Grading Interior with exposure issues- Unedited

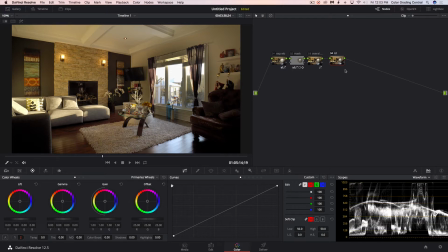(16:36)
So people will put noise reduction in their first layer or node in the chain. I don't really care. For demonstration purposes, I'm going to just show you what a noise reduction could do to help make this image just a little bit better.
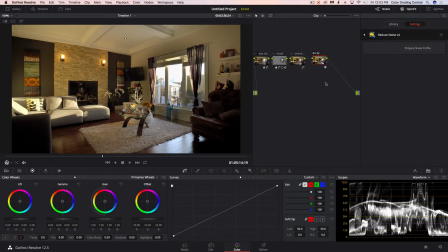(16:55)
And I'm using Neat Video. You could use Neat Video with Premiere. They have a Premiere version, I think. What's going on here?
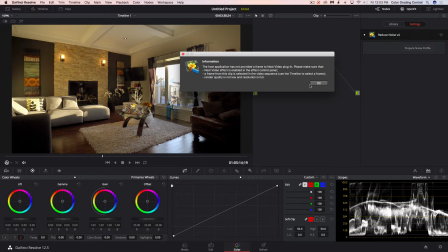Huh. I don't know what's going on.
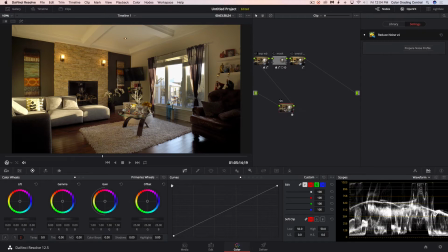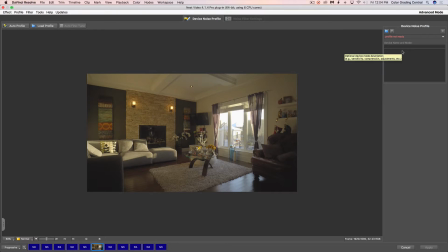(17:40)
I don't know. I have no clue what happened. Alright. Let's see. I'm just going to do an auto profile because I just want this to be quick and dirty. Tutorial's already long as it is.
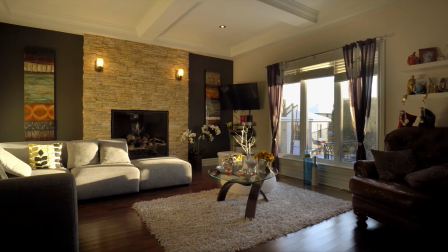(17:58)
Alright, let's see what it did. Oh yeah, you see that? Look at that. Unclean? Clean. Bam. Oh, did you see that? I'm going to reduce the opacity or the strength of the noise reduction because it's pretty harsh.
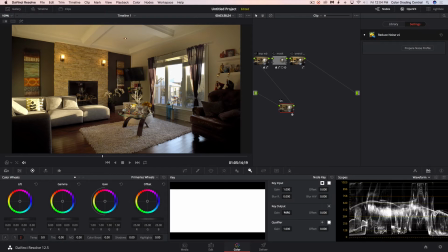(18:14)
So what I'm going to do is reduce the strength, which is the opacity of the layer. In Premiere Pro would be the layer. And it's going to reduce the strength of whatchamacallit, the noise reduction.
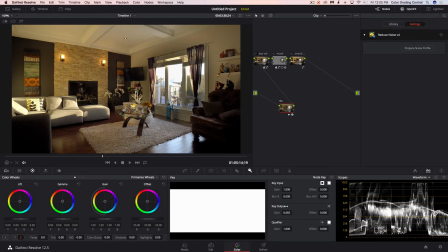(18:29)
All right, so I'm going to just kind of like eyeball it right there. Let's see, where are you going?
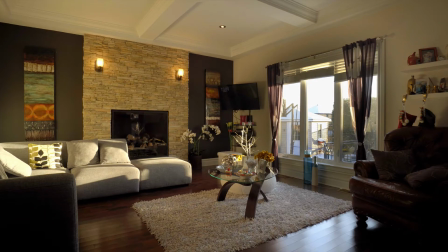(18:35)
Yeah, okay, the cool thing with noise reduction, what I notice, and a lot of people do too, is let's say if you have skin tones and everything, what it's going to do it's going to kind of like create this like plastic doll effect,
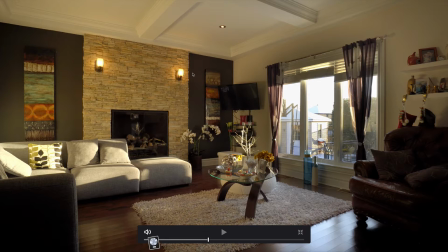(18:51)
and it's going to just like smooth everything out to an undesired effect, which is why I decided to reduce the strength. And having a little bit of grain in there is okay. It's totally acceptable. It adds texture, which is good. You want that. All right. Oh, and I forgot that you noise reduction.
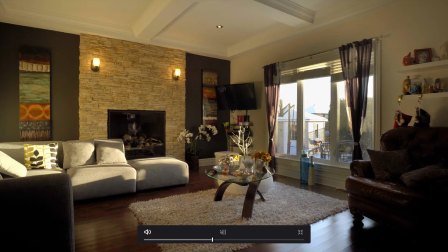(19:11)
It makes your computer really slow. All right.
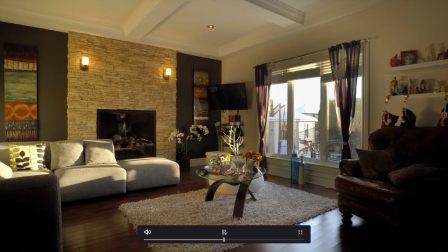(19:16)
So as you can see, there's less noise jumping around. It's up to you.
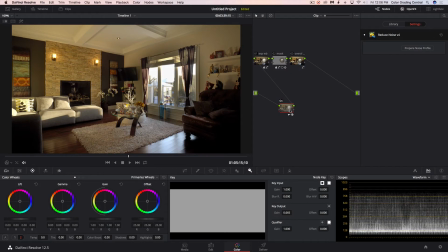(19:21)
You could keep it. You could leave it. Doesn't really matter. It's preference. I'm gonna reduce it just a little bit.
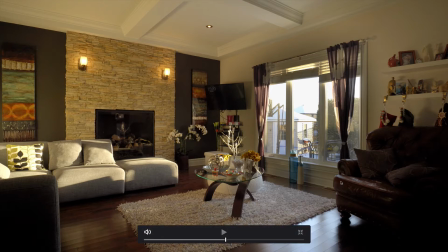(19:27)
See what happens. Yeah. Got rid of some of that plasticky effect, while retaining the noise levels.
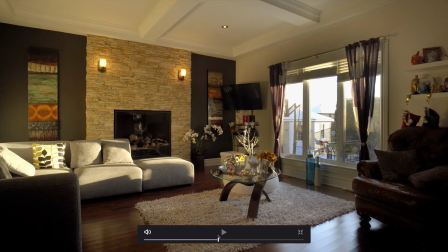(19:38)
All right, I think I'm going to pretty much cancel out here. All right, so this is what it was before.
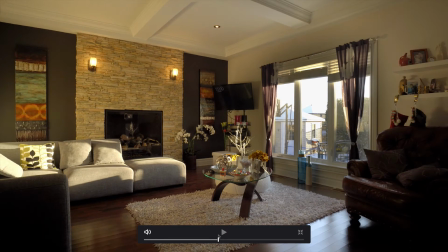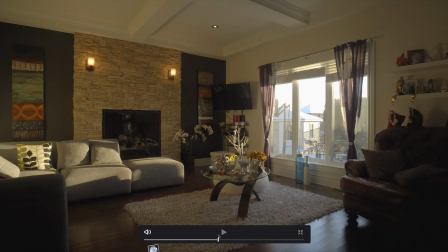(19:51)
All right. Before, this is what we started out with, and this is after.
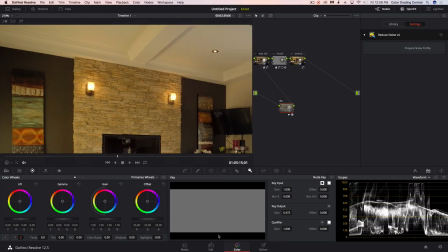(19:58)
And let's see. The only thing that I'd probably do is take the overall exposure.
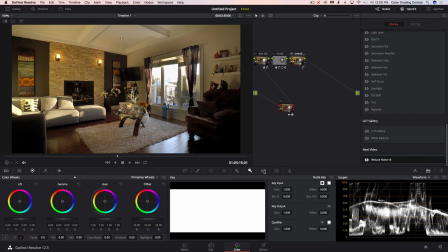(20:07)
Take the overall exposure and just reduce the opacity just a little bit.
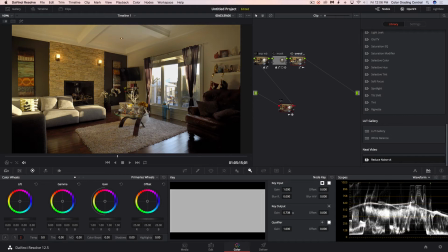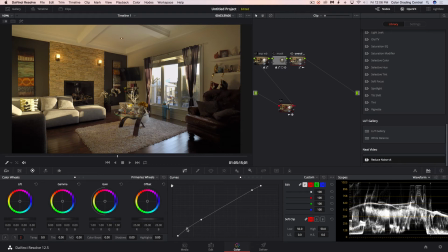(20:17)
Maybe lift some of these shadows. Other than that, we are done.
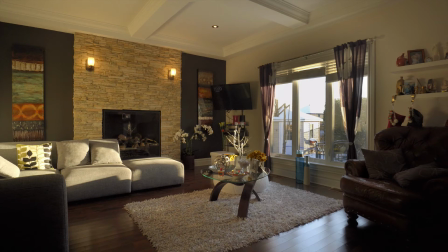(20:28)
All right, yeah. All right, take care, buddy.